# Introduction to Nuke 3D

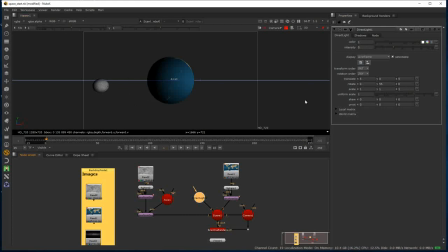I think color wise, I'm just going to give it a slight yellow cast, just to sort of, doesn't need to be much,
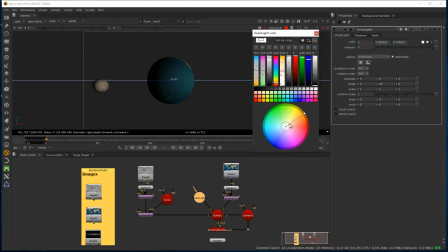just enough to give the impression that this is a sort of a yellow light. So something like that. That's maybe too much as well. So something fairly subtle. There we go. something like that. So we just get the sense that this is a yellow light.
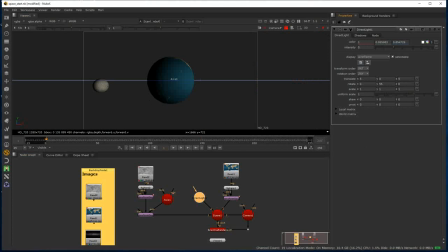Okay, so I'm just going to again shut down the properties panel so that I've so it's all clear, and then I'm going to add a second direct line. And I'm going to use this slightly differently.
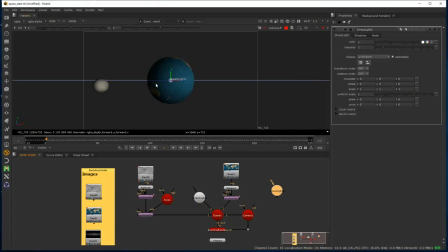What I'm going to do with this is I'm going to use it to cast a light as if the moon is casting a light back onto Earth, because that's what would happen. The light would be quite gentle, but it would nevertheless cast cast a light back onto the Earth.
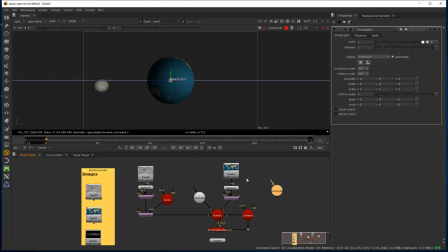Okay. So I'm going to jump back into the top orthographic view, and I'm just going to rename these. So this one, this is the one that I created. So this is my sunlight, and this is my moonlight.
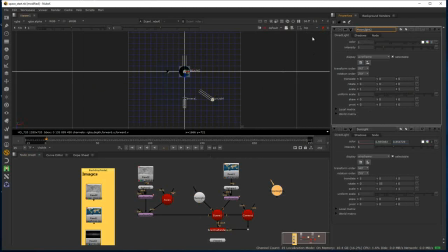Just by naming the nodes, it means that it appears there, and it's much easier to actually see which one is which. Again, I'm just going to make a little bit more space in here, and again, I'm going to connect the moonlight to my scene node.
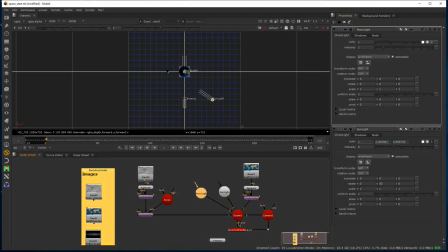And for now, I'm going to bump up the intensity just so we can see the impact of it, and then I'll change that when we actually get into refining it.
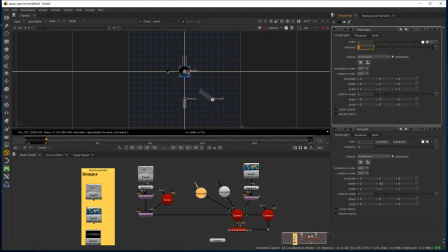So I need to put this in the same position of the moon, which, as we know, can be done by linking properties from different nodes with their expressions. So again, I'm just going to clear this so that I only have my moonlight in the properties panel.
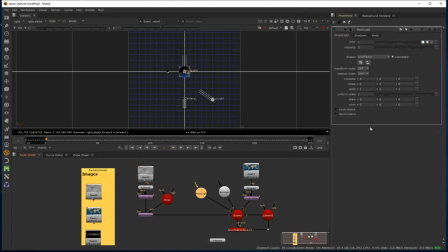And now I'm going to open the properties of this transformed geonode, because we know that it was this transformed geonode that actually moved the moon out into that position. So that's carrying those values. So I'm going to open that out, and we can see the translate values that are in there.
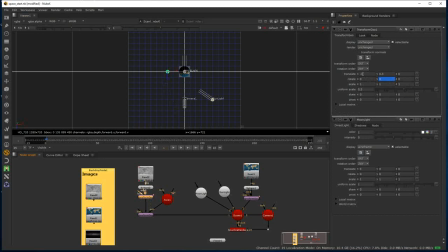So to transfer those values onto this light, all I need to do is get the translation there, hold down control, and drag from there into the same properties, the translate properties, on the light. And we can see straight away that that's jumped across.
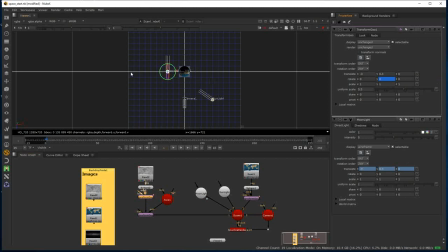So all I need to do then is just manually put a direction, a rotation, so that it's facing the Earth. Okay. But if I play it now, we can see that the moon moves on and the light stays put.
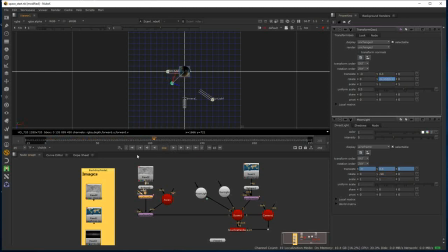This is the advantage of the axis, because I can now hook up directly to the axis from the moonlight. The axis will now override any rotation properties that exist inside my moonlight, so we will now see that both objects then rotate appropriately.
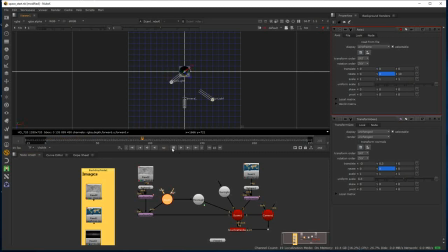So now if I jump back to my camera view, we take a look at this, and we can see the light going round. And because our scene is at world space zero, then our light is therefore sort of rotating to look at it. At the moment, it's way too bright.
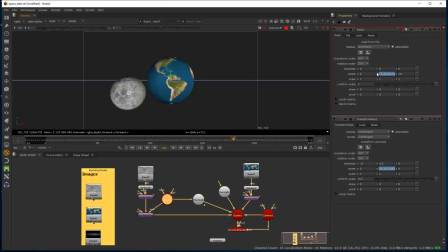I need to turn that down a huge amount. So I'll just take it down to something like 0.5. So if I just toggle it on and off, you can see it's just casting a slight light back onto the Earth.
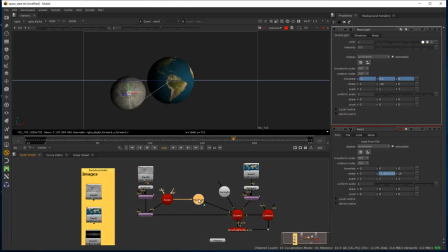Okay. I think you have to bear in mind that this is very much an iterative process.